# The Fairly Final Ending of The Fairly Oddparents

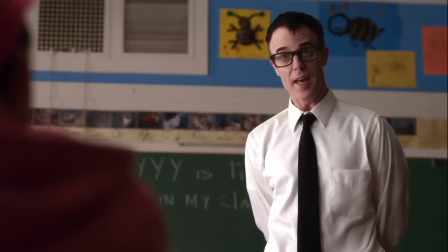David Lewis steals the show as Mr. Crocker, absolutely nailing the voice and mannerisms.
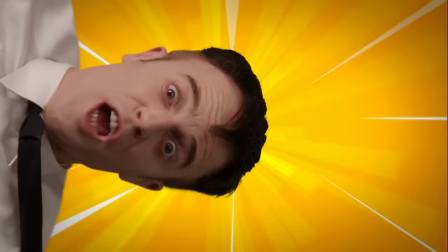I'll show that Timmy Turner that I now have possession of his...
I was surprised that I liked some of this casting and characterization.
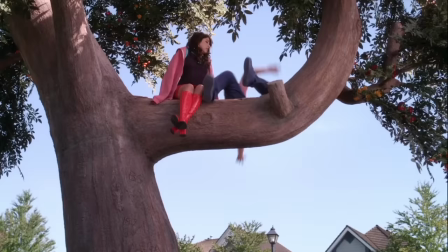Now for some negatives. I didn't like some of this casting and characterization.
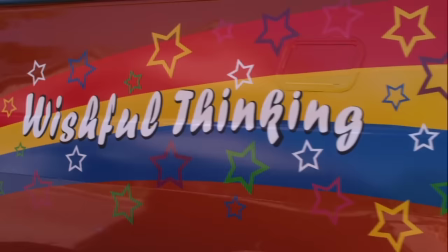Drake Bell's Timmy Turner has aged poorly, not just because this actor is surrounded by an entourage of grade schoolers and ends the film driving around in a van,
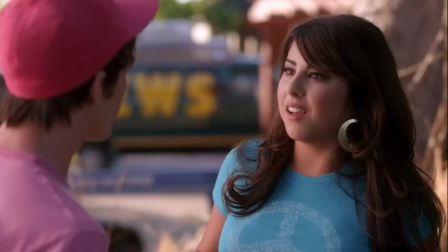but also because his performance is too charismatic to feel like a Timmy who's supposed to have not changed in the past 13 years.
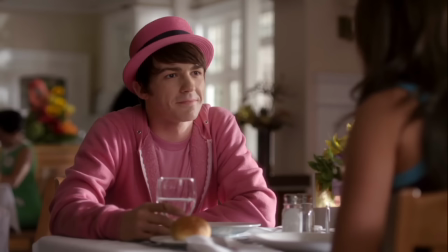I wish that we could help rebuild the park around the Dimmesdale Dogwood.
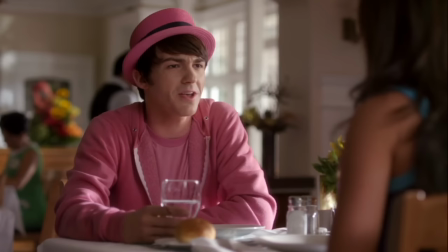Wow. Nice wish. I mean, because, you know, it's not a wish for yourself.
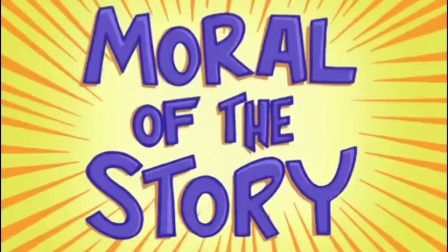You don't really hear wishes like that every day.
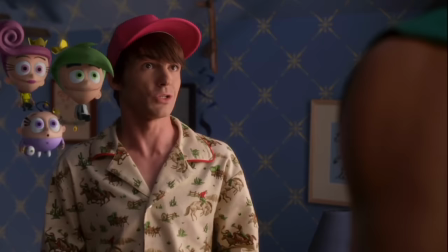I kind of like the idea that Danielle Monáe's Tootie feels like a completely different person after having matured.
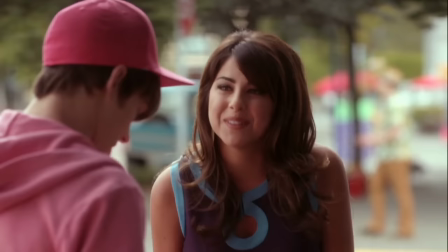According to this iTunes poster, these movies star her.
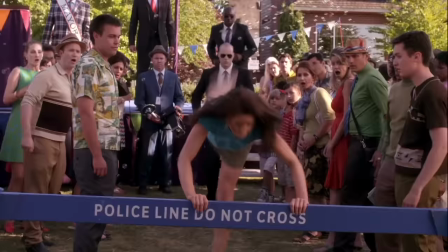It's just that now Tootie is a flawless environmentalist girl boss without any clear chemistry towards Timmy.
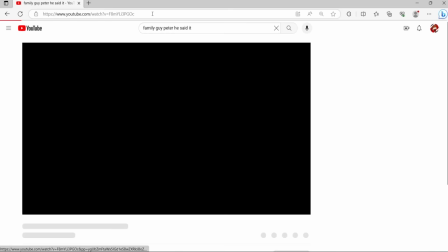Grow up, Timmy Turner!
Oh, wait, give me 1 second. Just gotta paste this in here.
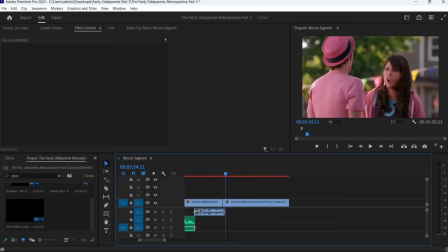Wait for this to download. Just let it download. Just let it download.
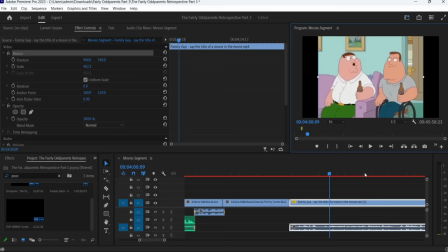Come on, come on, come on, come on, come on. All right, cool. It's done. We'll just drop this in here.
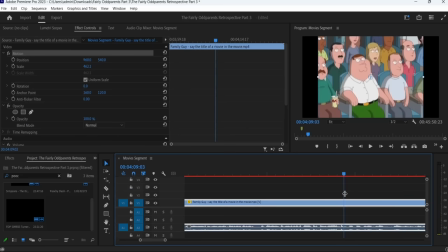Move that over here. Stall a little bit more. And there we go.
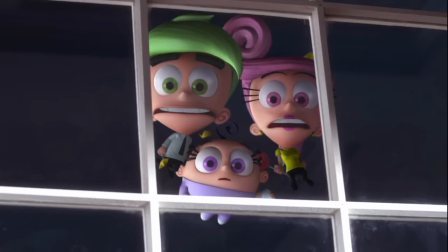He said it!
I think it's nice to have the fairies be clingy family members that don't want to leave their godchild behind.
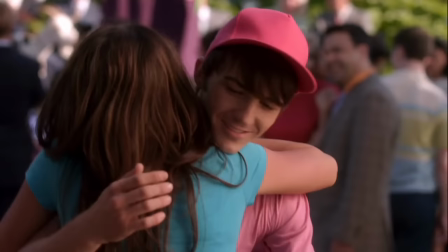Cosmo, we gotta stop her before she breaks up our family!
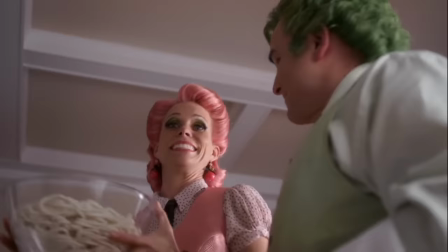It just feels out of character for the trio, Wanda in particular, to be actively plotting against Timmy to keep him from falling in love.
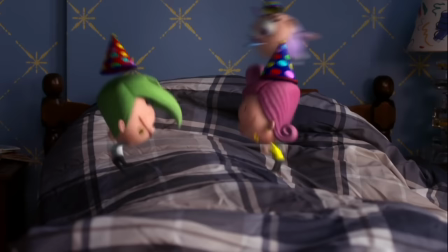Hey! You knocked him out of the tree! Nice! Wasn't my plan, but I'll take it!
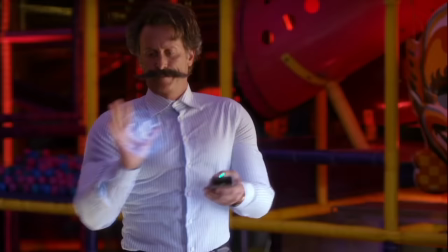The visual effects were handled by the Animation Picture Company and Wonderworld Studios.
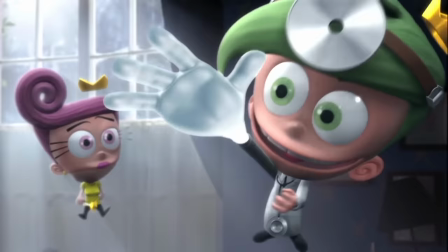And the CGI barely looks like an upgrade from the Jimmy Neutron crossovers. Regardless of the animation quality, the fairies don't feel real.
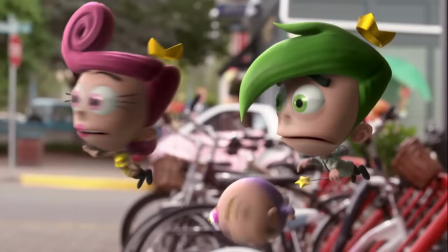They're undisguised out in the open very often, and their placement looks like an afterthought,
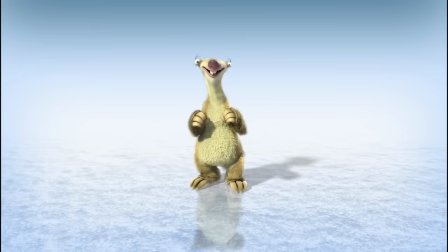especially when their movements are repeated or they cut to reaction shots in front of a blurred background. These look like they were made for social media gift sets to promote animated movies.
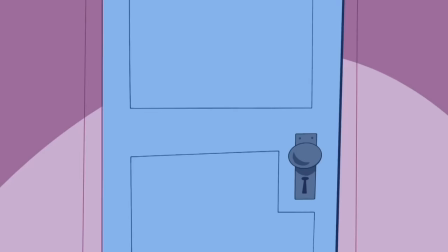Poof's intense stare of guilt is right, Cosmo!
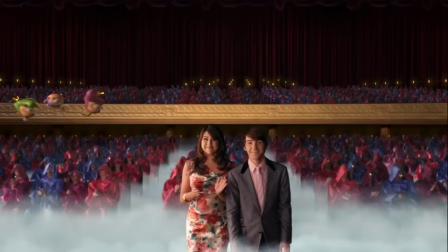I always thought that the fairies were supposed to have child proportions in the cartoon, but I guess they're less off-putting next to real people when they're Tinkerbell-sized.
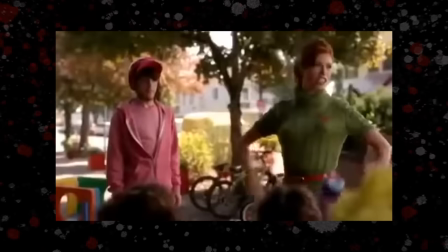This does make it harder to buy that Jorgen is a fairy when he's just a buff human. He gives an over-the-top performance alongside Vicky, but both end up yelling all their lines.
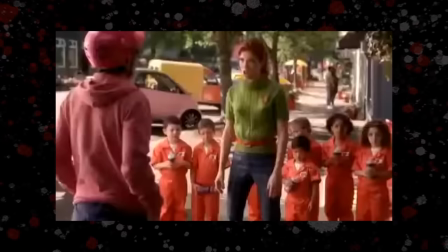Well, look who it is trashing my daycare. The biggest twerp in Dimmesdale, Timmy Turner.
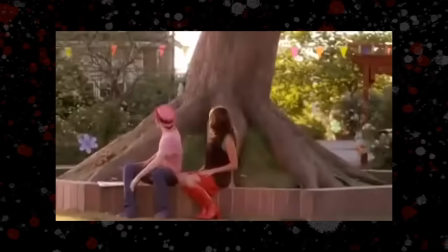Ugh, icky Vicky.
Despite the fan service, there's some surprising exclusions. Why is there no acknowledgement that Vicky and Tootie are sisters?
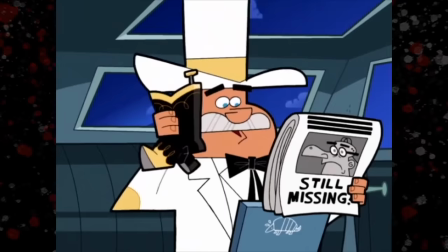Why wasn't the generic oil magnate with more screen time than Crocker, Doug Dimmadome?
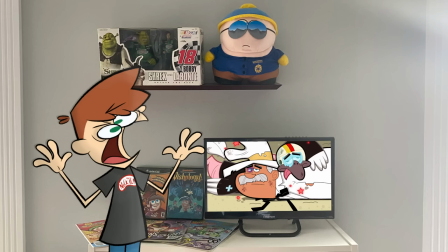Was the crew too afraid to bring his hat into reality? What footage am I supposed to use to make an AMV now?
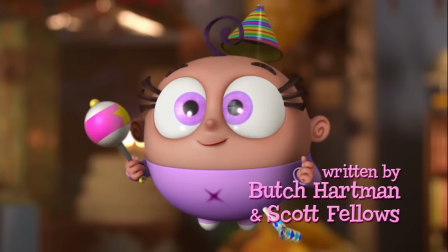Why is there a Stan Lee-like Butch Hartman cameo? Oh, wait.
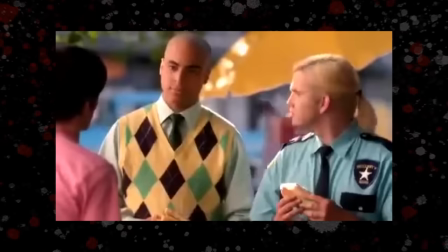Most rebroadcasts of this movie are trimmed down from 57 to 47 minutes, where all of Chester, AJ, and Vicky's scenes are absent.
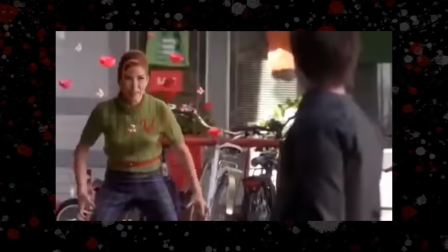This removes a scene where Vicky accidentally falls in love with Jorgen. Sorry, shippers.
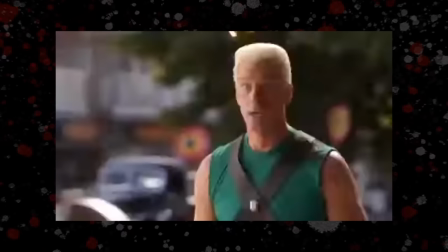Mama's just bought you a one-way ticket to Kissy Town.
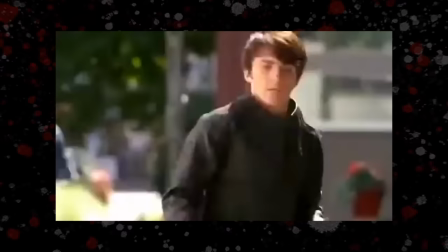Oh, boy.
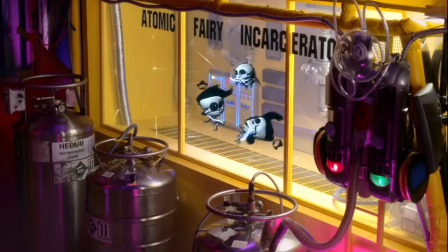In my personal favorite edit, Mr. Crocker falls into a bottomless ball pit and is never seen again.
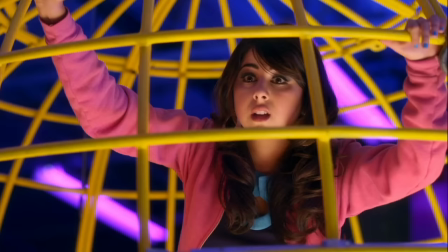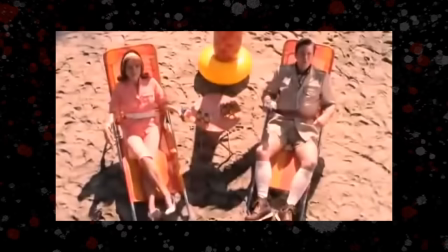There is an epilogue where he lands at the Turner house while mom and dad are celebrating their son finally leaving home.
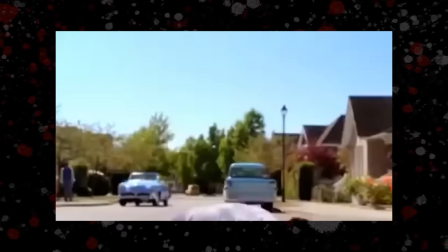But if you never caught the extended version, you never saw this.
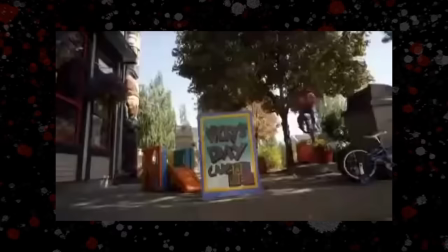Everything ends at Turner's.
Not only did the 47-minute edition remove quite a few scenes that support the theme and smooth over some transitions,
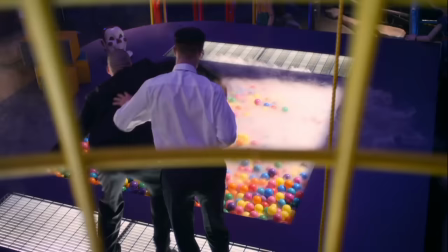but it gave a generation of children ball pit-related nightmares. So safe to say, it's the inferior version.